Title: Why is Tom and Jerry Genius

Hello, I'm the Nostalgia Critic Guy, remember it so you don't have to. There's this idea going around that slapstick is a lesser form of humor. Well, to them I say...
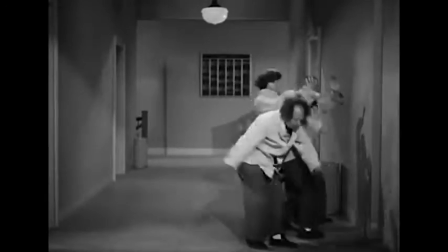19s Ow.
Slapstick focuses on the most important rule of comedy, that all comedy, in one way or another, is based on misery.
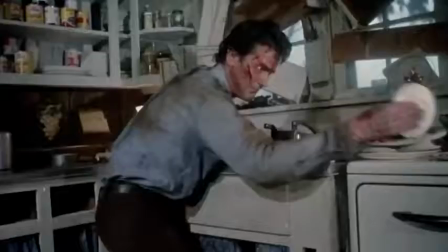27s
Whether it be mocking something others hold dear, or crushing another in a perfectly timed manner,
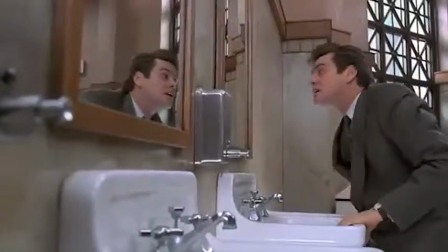32s
Humor is that defense mechanism that acknowledges that pain is just another part of life. And nowhere do you see pain exploited more hilariously than in Tom and Jerry.
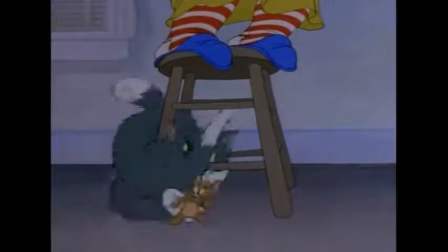46s
This cat and mouse duo has had both kids and adults laughing for years through no real dialogue,
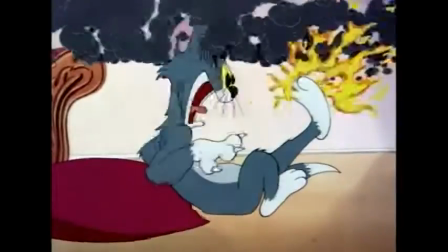51s
no real stories, just excuses to crush, burn, and maim each other as much as physically possible.
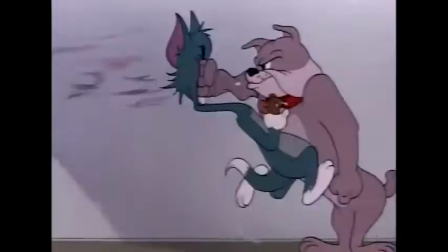57s
Now, when these shorts came out, cartoons hurting each other wasn't anything new.
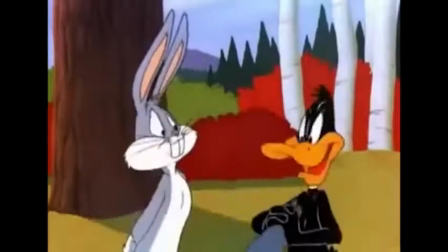61s
Lots of cartoon shorts, including Disney, and especially Warner Brothers, seem to have this shtick down pretty well.
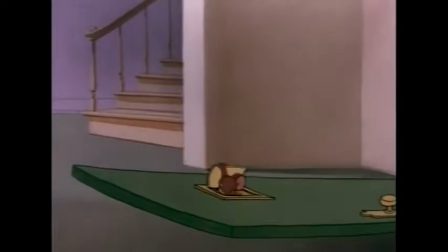67s
But if there's already two major companies doing it so well, how come Tom and Jerry rose to be the pinnacle of slapstick duos? Well, maybe one of the main reasons was, there was rarely any talking.
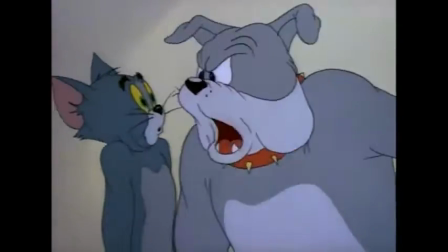78s
I mean, there was an occasional line from one or two other characters, but Tom and Jerry themselves usually kept quiet,
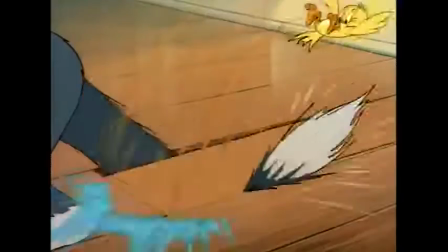85s
perhaps allowing less time to devote to motivation and instead more time to devote to the physical humor.
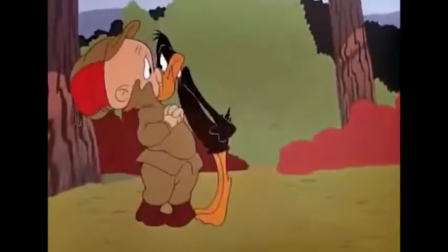89s
Warner Brothers is great, but half their comedy was the words they would say to one another in between the violence.
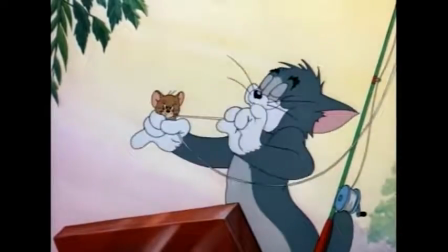95s
And that worked wonderful for them. But here, they take a few moments to set up the scenario, and then it's nothing but hardcore pain the rest of the way.
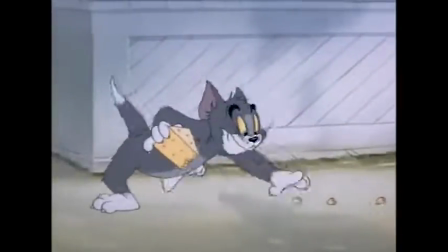104s
Giving many audiences exactly what they wanted. On top of that, despite the fact that they couldn't speak, they actually did form very solid personalities.
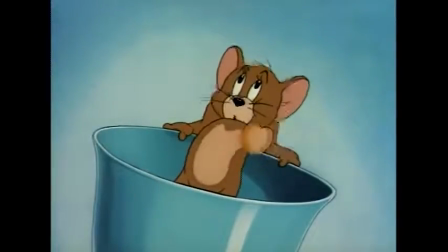112s
Jerry is playful, innocent, and often looking to just have fun or even just survive. even if he can have a little too much fun surviving.
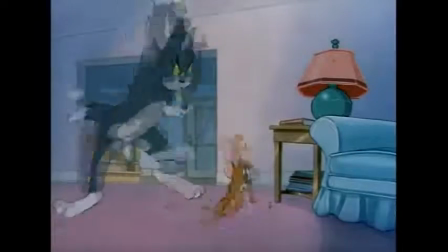120s
Tom, being a cat of course, sees him either as a meal or as an interference.
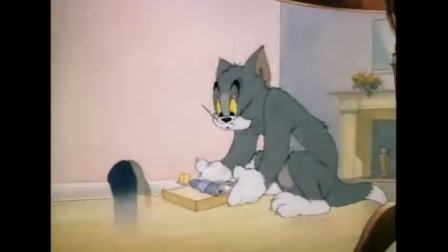125s
Whatever the setup, he's always the one who starts the fight, which makes it very easy to laugh when he gets his comeuppance.
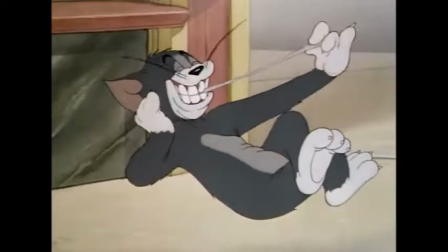131s
But that's not the only reason to feel like he deserves it. He's cocky, he's egotistical, he's prone to anger, he's stubborn.
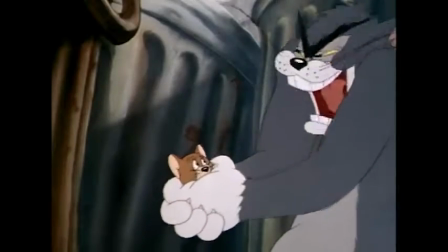138s
He's all the things that make a great foil, but never to the point where he's unlikable.
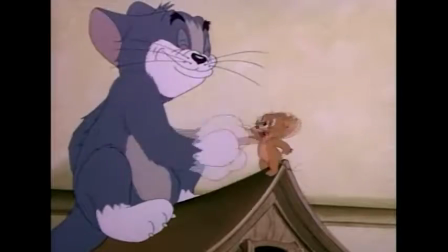143s
He still has that goofy playfulness that Jerry has too, Which is why in the few instances where they do come together, it's not entirely unbelievable. But let's get down to the reason why people really love Tom and Jerry. Their lust for blood!
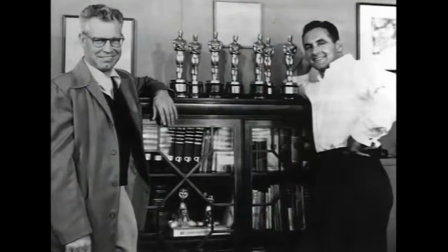157s
William Hanna and Joseph Barbera knew how to animate great slapstick. It makes sense in animation seeing how so much of the humor relies on timing, and here,
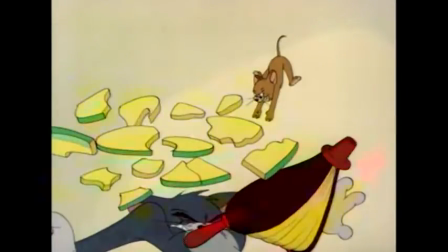165s
you can literally control each frame to the tiniest detail, giving you complete power over your delivery.
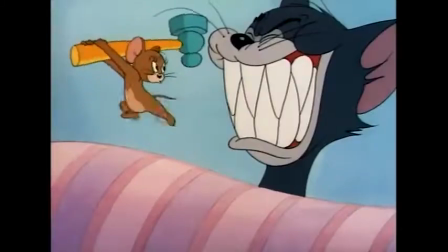172s
And that's exactly what they do. They know exactly how fast, how hard, and how painful every device of torture should be.
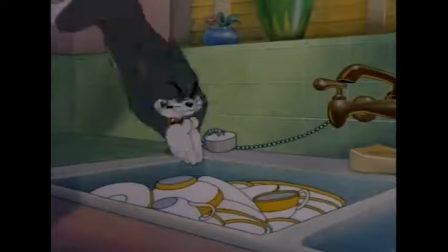179s
But it's one thing to say they're good at it. Exactly how are they good at it? Why does the slapstick work so much better here than it does in other cartoons?
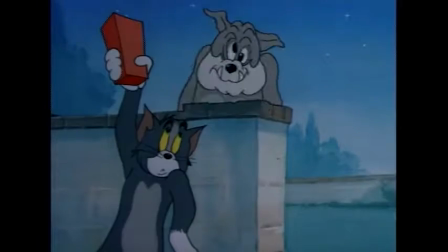188s
Well, because, again, they understood that anything that can emphasize the amount of pain a character is in, usually the funnier the joke will be.
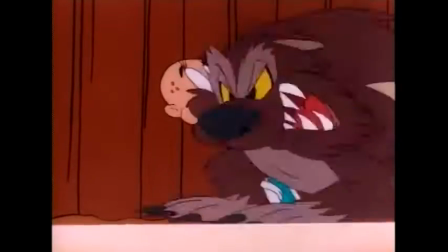196s
Compare Tom and Jerry to, say, this scene from an episode of Tiny Toons.
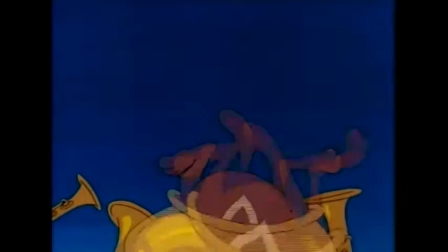200s
Now, Tiny Toons most of the time had good slapstick too, but sometimes they got a director or a team of animators that didn't do it as well as Hanna-Barbera did.
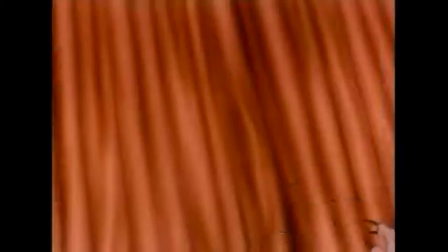209s
Of course, the idea of cartoons is to exaggerate the possible, turning it into the impossible.
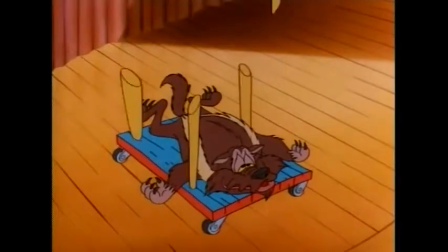214s
But in order for it to be funny, you have to know what to exaggerate. Like, watch this bit.
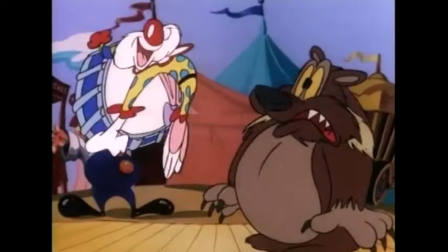223s
This scene doesn't work as well because the character is too stretchy and too flexible.
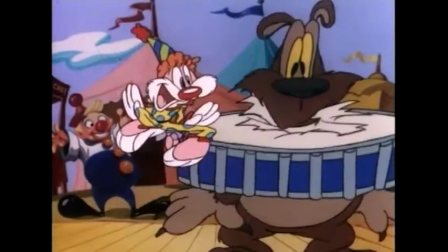229s
It doesn't look like they're getting hurt that bad because it doesn't look solid enough now watch when Tom gets hurt